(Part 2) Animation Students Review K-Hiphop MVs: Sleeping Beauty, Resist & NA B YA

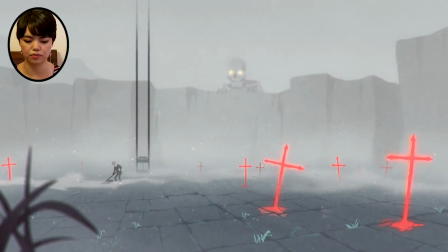4:05 I like how they suggest a world like outside of just his daily life by showing the skeletons behind the wall.
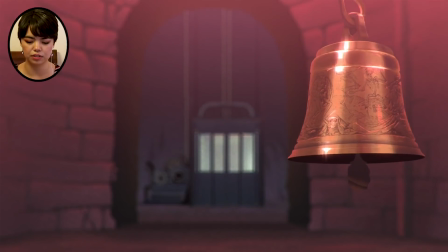4:13 And just in terms of world building,
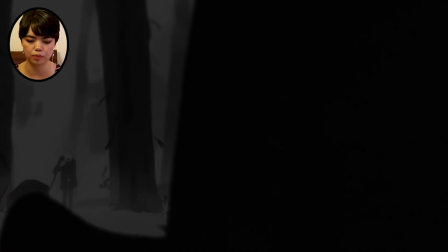4:14 it's nice to suggest a little bit beyond of what your character's doing without necessarily diving into the whole backstory of those skeletons or whatever,
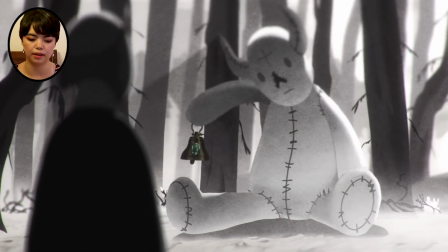4:22 but just showing a little bit beyond his daily life makes the world feel a little bit bigger.
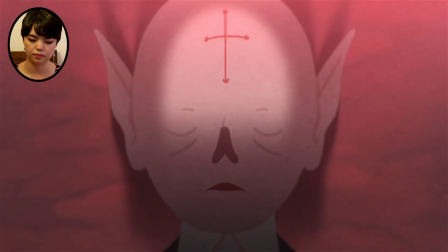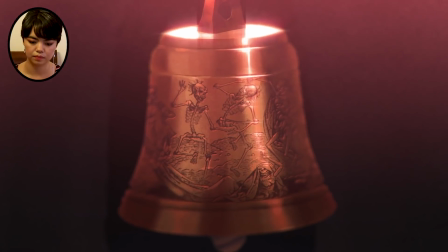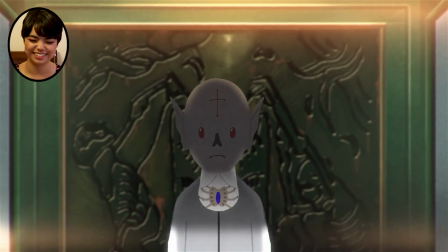4:38 It's just so pretty. Like, the lighting is so nice.
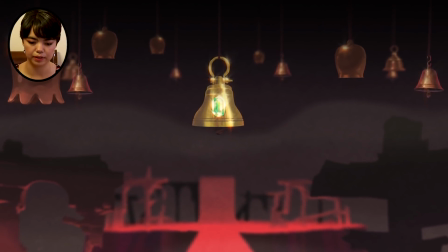4:47 Like, the shapes are so simple, but the colors that they used and
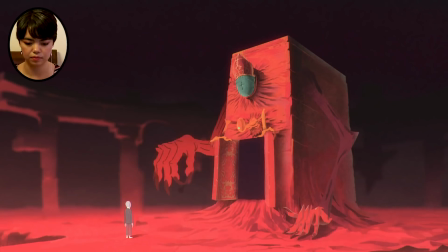4:53 just the quality of the lines and the shapes are just so nice.
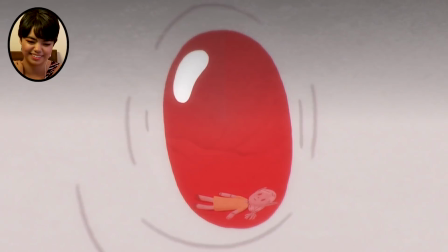5:01 That's an ominous shot. Oh yeah, he's upset. Here's the doll that you're talking about.
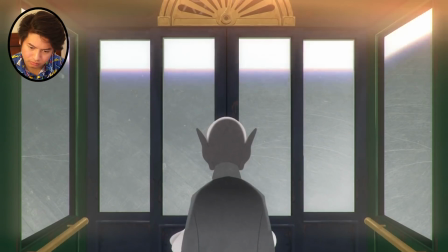5:09 Of the girl. The lighting scenes in the elevator are really nice too.
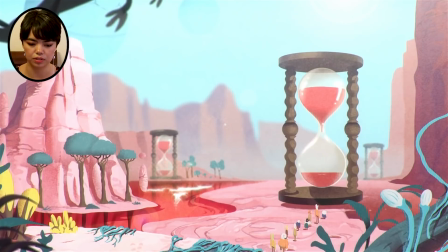5:18 Even beyond the narrative, it's just such a nice world that they've made.
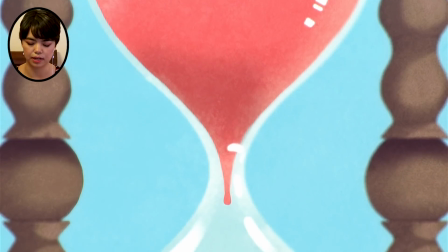5:22 Like they didn't really have to show all these extra people in the world.
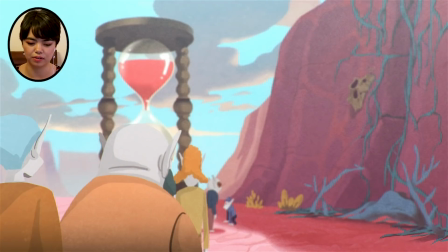5:28 It's nice that they put a lot of care into the world building too, not just the narrative.
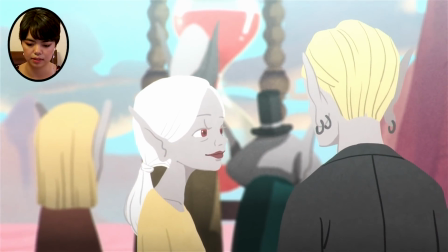5:32 Because they didn't have to show this whole sequence necessarily, like with the background and with all the people lining up to the hourglass.
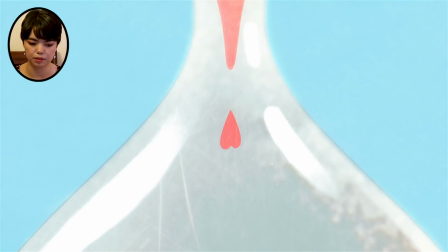5:39 But it implies that there's a little something more going on to the world than just what they've shown.
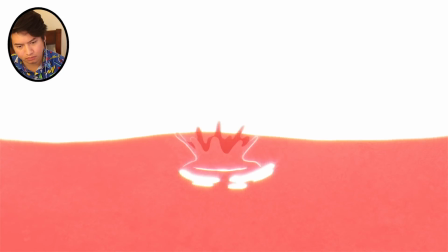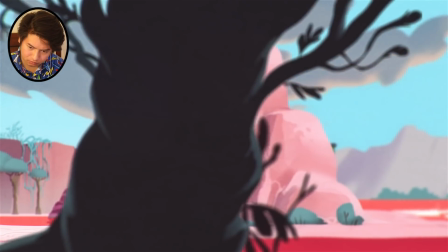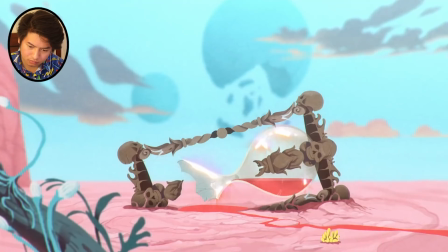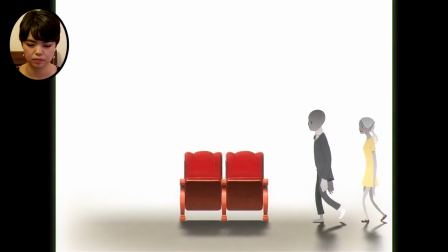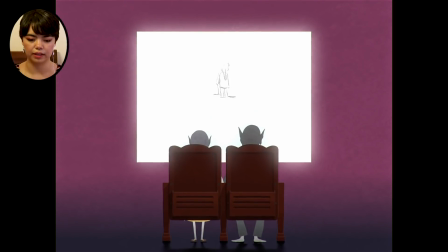6:08 It's always interesting to see how like animated shorts choose to depict movies within movies.
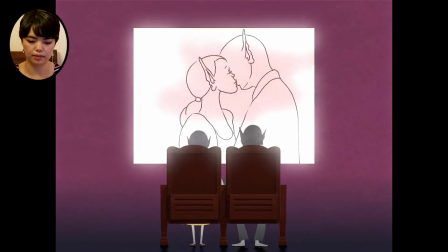6:14 And so I think taking away the filled in forms and just showing the lines
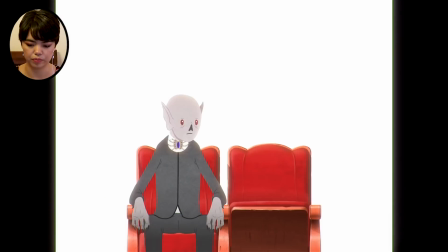6:19 was a pretty intuitive way of expressing that this is a movie that they're watching.
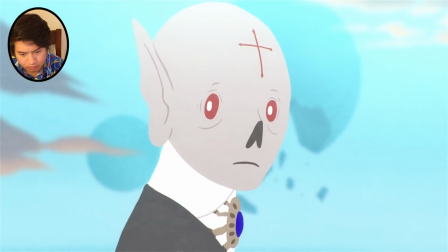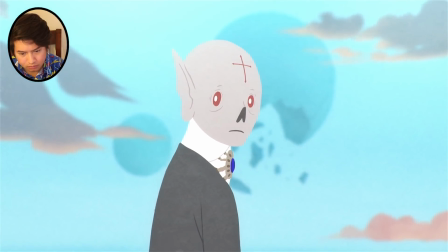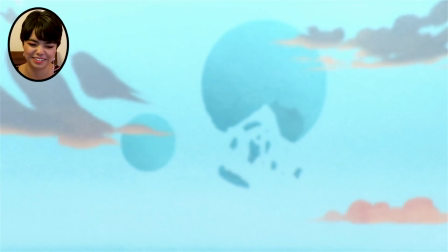6:36 Oh, that's depressing. Bro, he just jumped. Oh no!
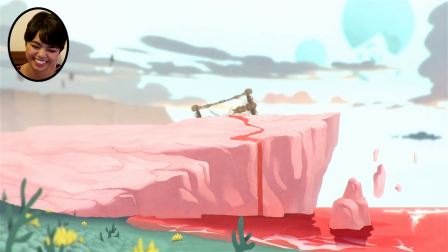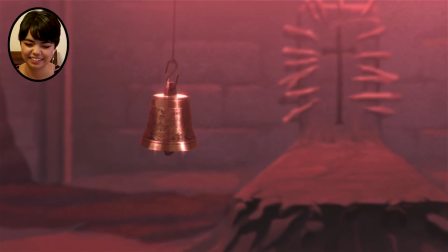6:46 Oh.
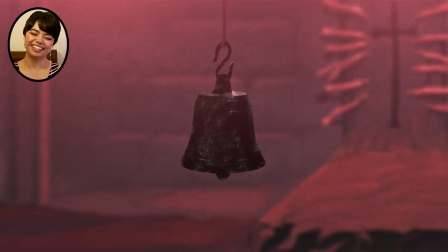6:51 Oh, okay. That's sad. Yeah, basically when he was given the girl's soul to take,
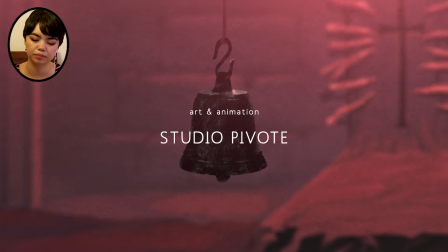7:00 he started having flashbacks from their past relationship when he was human. And this is someone's theory. And basically he couldn't do it, so he jumped off a cliff. And you can see at the end the bell turns black, which means he died. I think that theory is pretty spot on. Yeah. I mean, in my opinion. Like, it looks like all the bells are just symbolized. I don't know. It's like it's not tired, but it's a very commonly done like theme, or like an angel of death falls in love with someone that they're supposed to reap, yada, yada, yada. Like, we've all like seen the young adult novels, but at the same time, the way that they showed it visually was so unique. So instead of having, I don't know, like a glowing light for someone's soul, you have like the dolls. You also have the bells. The whole aesthetic is very nice. I also think the opening with the scene of him in the forest is interesting because it looks like,
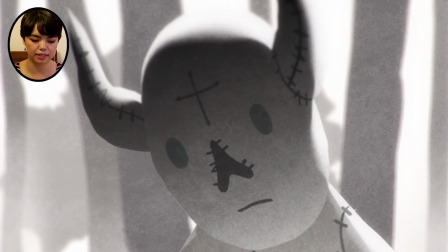8:00 I'm almost wondering, since he keeps waking up and remembering this,
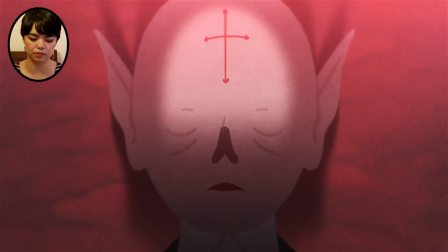8:03 it looks like he's remembering it because it transitions from the black and white to the color, which usually means like, oh, it's a flashback or he's remembering.
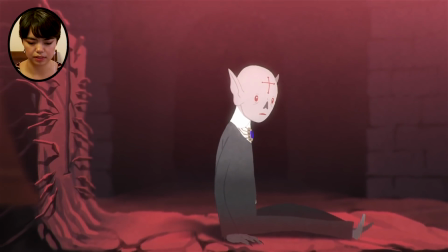8:11 Obviously, that's, yeah.